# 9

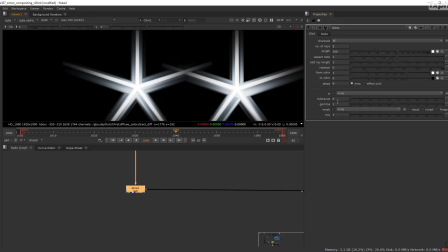(4:13)
The tolerance in the nodes of glint is basically, it's an offset under which the node will not affect the image. So for example, by default at 0.5, it means that any pixel darker than 0.5 in luminance will not actually be smeared by the glint node.
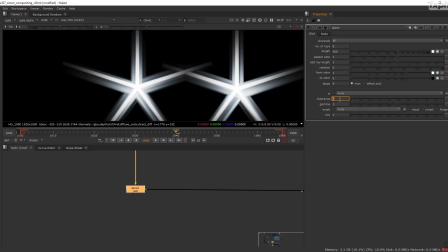(4:33)
Generally, I like to put all the tolerance knobs in any node that have them. I like putting them at 0 and just doing some luma keying, selective luma keying of my own before that.
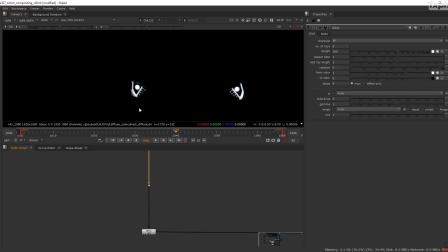(4:49)
So for example, in this case, we don't really need, well, we might need actually, but we literally for now don't need the luma key, but a few things we would need to soften a bit the image, because I think by default it's going to be too sharp.
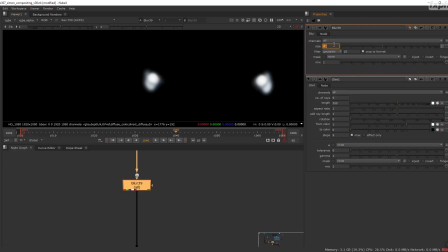(5:09)
So that's too much. Let's see, like this.
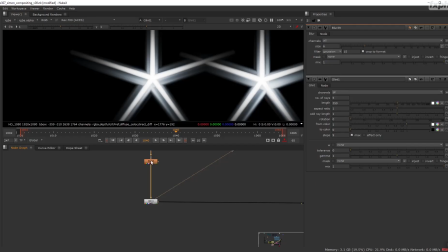(5:14)
There we go. Right.
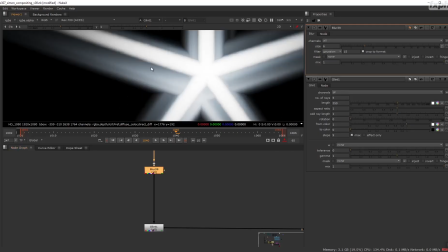(5:18)
As you see, we are blurring a bit so that the glint would be just a touch softer. And let's see. All right. You know me, I never like having my blurs working all alone.
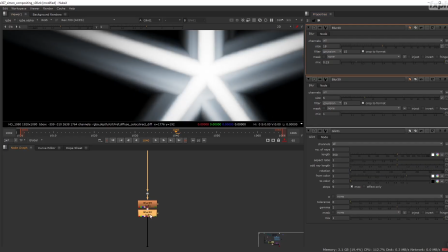(5:36)
I like to break them up a bit, because after some years working in comp, you realize that there's nothing more obvious than a Gaussian blur.
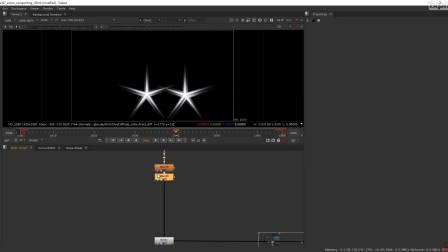(5:48)
So it's always nice to change a bit the fall off manually. It's just a small pet peeve, I guess. One more thing I would like to do. Okay, so my headlights here are moving across the frame.
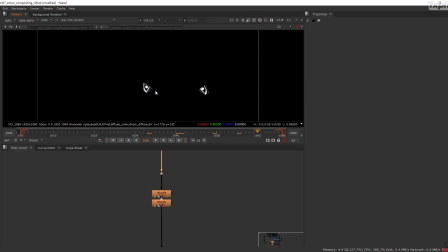(6:05)
I would like the headlights to give slight variations in the flare. The reason for that is, well, nothing is perfectly aligned with the lens all the time,
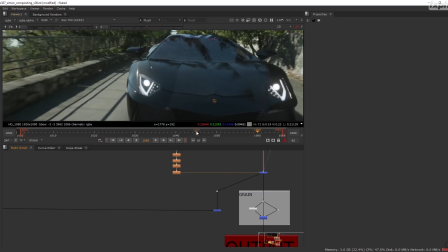(6:19)
and most likely whatever flare you add would be affected by the small vibrations of the car on the road,
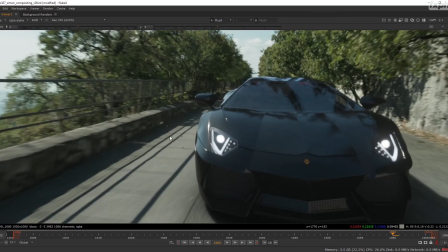(6:26)
by the orientation of the car compared to the lens, and so on.
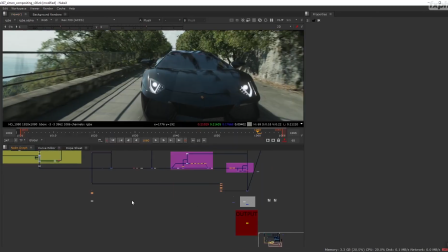(6:30)
So it's good always to, whenever you have a chance, to add some breakup, because it helps removing the synthetic qualities of these nodes. So that's what I'm going to do. I'm going to create a noise.
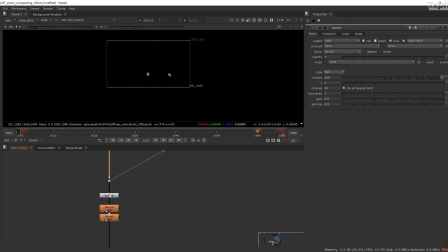(6:51)
And this noise, actually, I will keep on the plate, on the screen space itself. I don't need to track it. And I will put it black. And let's see, I know that the values are not that high.
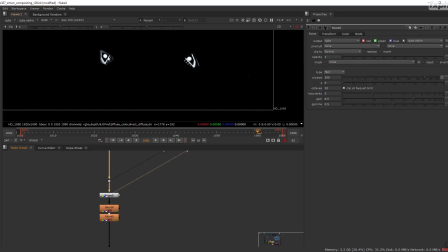(7:07)
All right, so for example, like here we see that it's lowering the screen left eye of the car. Let's go for a smaller pattern. All right, maybe this one. I don't know. It's a bit random, to be honest, but it's okay.
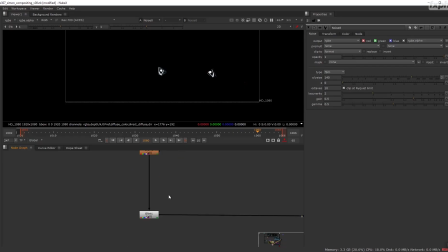(7:27)
We are allowed to be random, and in a way, if we are random, it allows us to give more
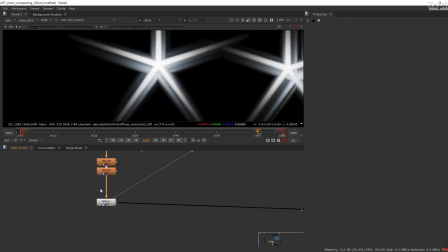(7:36)
unpredictable images. Now this glint is really not great, so what I'm going to do is I'm going to duplicate it, and I'm going to start introducing variations in it. So this one, for example, I will do -5
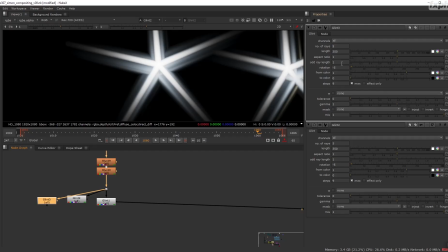(7:57)
rotation, and I'm going to create a third one at -10. And I will do the same on the other side. I will do one which would be a 5 rotation, and the last one at 10.
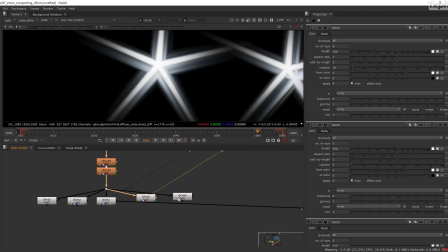(8:16)
There we go. So every time I'm making a small offset, applying a small offset.